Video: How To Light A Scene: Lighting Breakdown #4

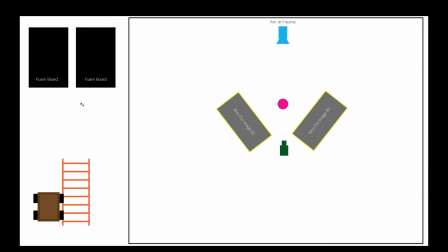Now these foam boards up here, what we use those for is, I'll show you the shot,
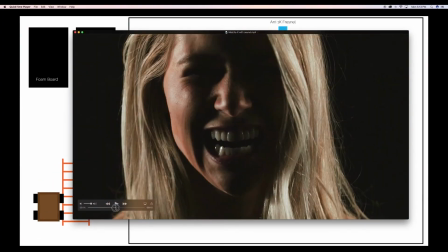was when we wanted to get this shape in her face. So we didn't want it to be like completely one-sided. As you can see, she has light coming in over here on her face, and she has light over here.
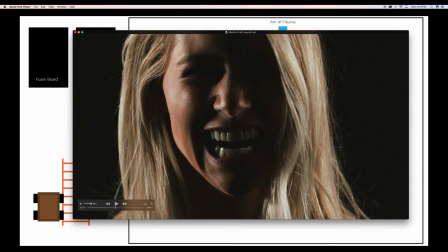And so what we did was, pull this up.
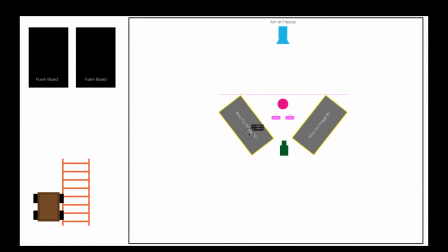So what we did was, we'd get these lights exactly the same direction, but we actually reversed it. So what we did, let me explain here. So we got these foam boards
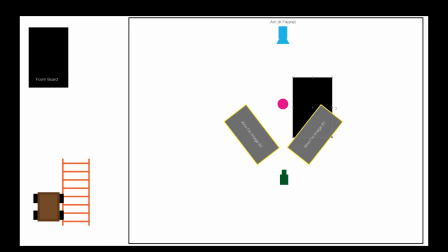and put them like this.
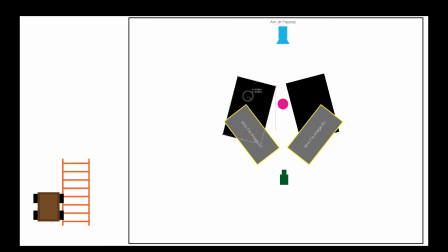Okay, so we angled them in here just like this, and then these Kinos, we were hoping that would bounce through and just kind of give her more of a sliver of light.
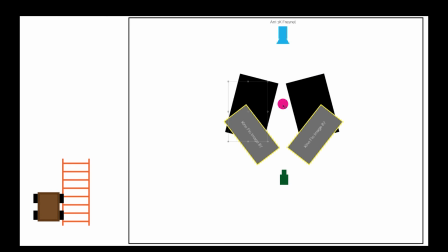And so what we did with her is, we brought her over here like this,
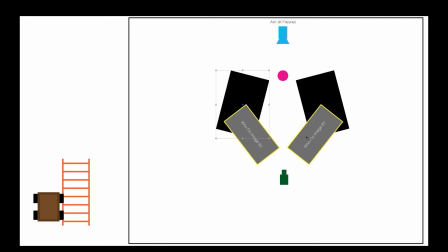and this actually gave an awesome effect, and we were right in here for that. This, we completely turned the Airy off. There's no Airy. So that's what you're seeing on this look, is these lights.
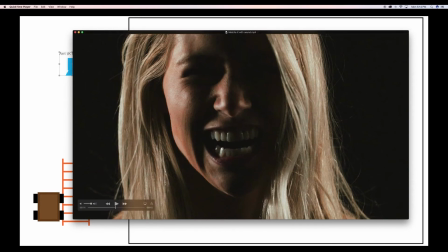They're kind of bouncing off of these foam boards, And the other thing we did is a lot of this was shot not on full,
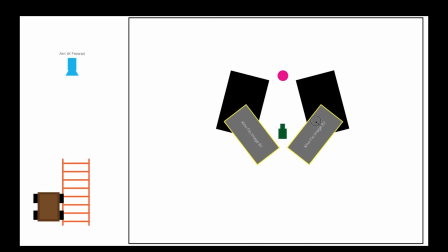all of the banks were on these, on the Kinos. And but this one, I remember we had to crank all of them on, and then we opened them almost completely up with the barn doors, and so that's how we got that look right here.
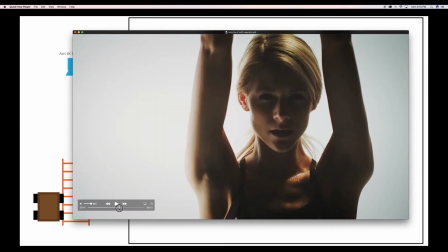And that was the same look that we had right there, right here.
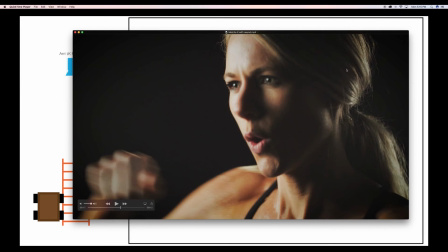The same thing, but we just turned everything over. We just got all this and shifted it over here.
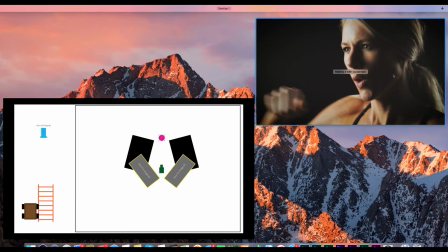But it's the same exact look, and it ended up being pretty cool. And this is pretty awesome look.
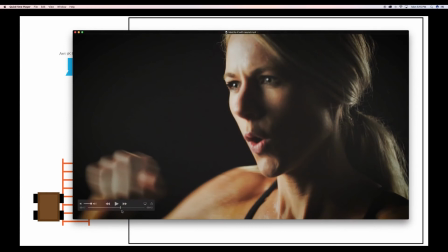So this other shot, let's see here,
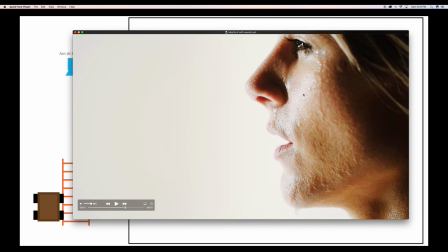we did same exact lighting example. The only difference was we used one to bounce the light into the back of her face here, not the front.
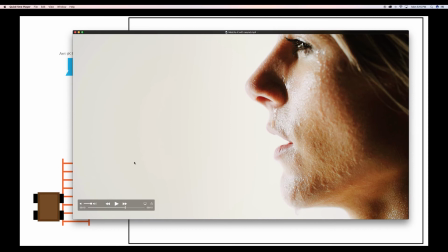This front is lit by one Kino, and then the back here is hitting the cyc and then bouncing back into her face. And then the other example, where'd it go?
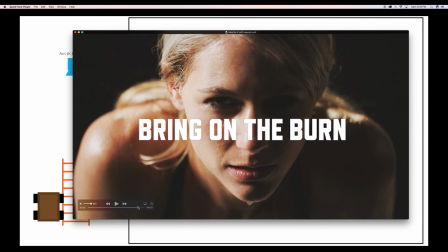And this was the same shot, but the only difference with this shot is we turn the Airy back on. And then, so this one, same exact shot.
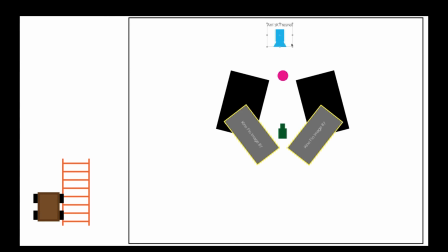Same exact lighting situation, we just turned this on, and I know that we turned this down quite a bit. So this is all completely on, all 8 bulbs. This one was turned down to 2 bulbs.
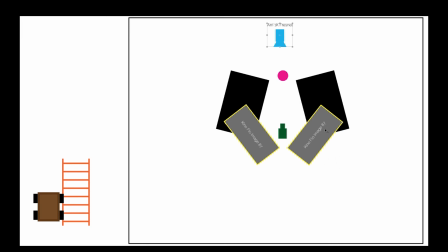So a little more dramatic. But as you can see, this is really easy.
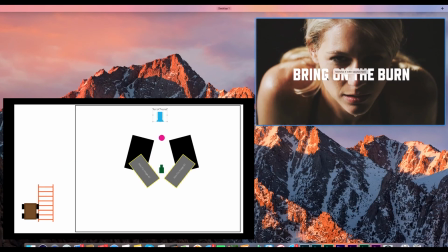This dolly was only used for one shot. Where was the wider shot here?
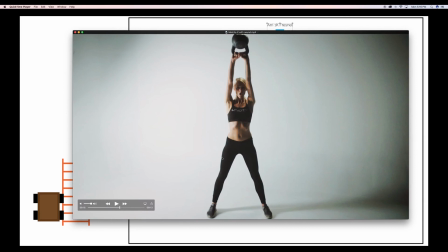Was pretty easy, and you can even see we're throwing this Kino. We actually brought both Kinos over here and blazed them across
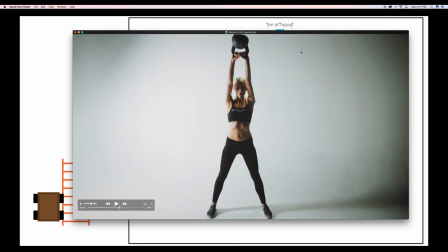her, and the area is on, but the area is turned down. But we got both Kinos on this side, like this.
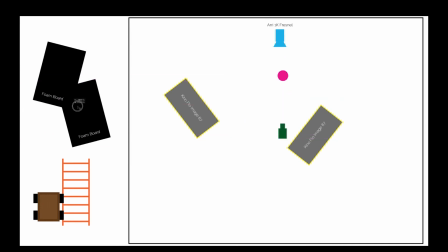Foam board was out, foam board was out. This.
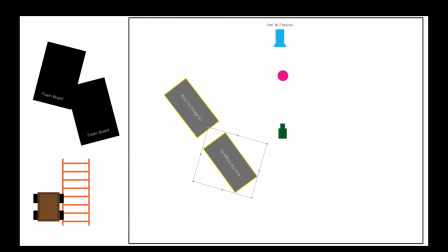This is how we got that shot.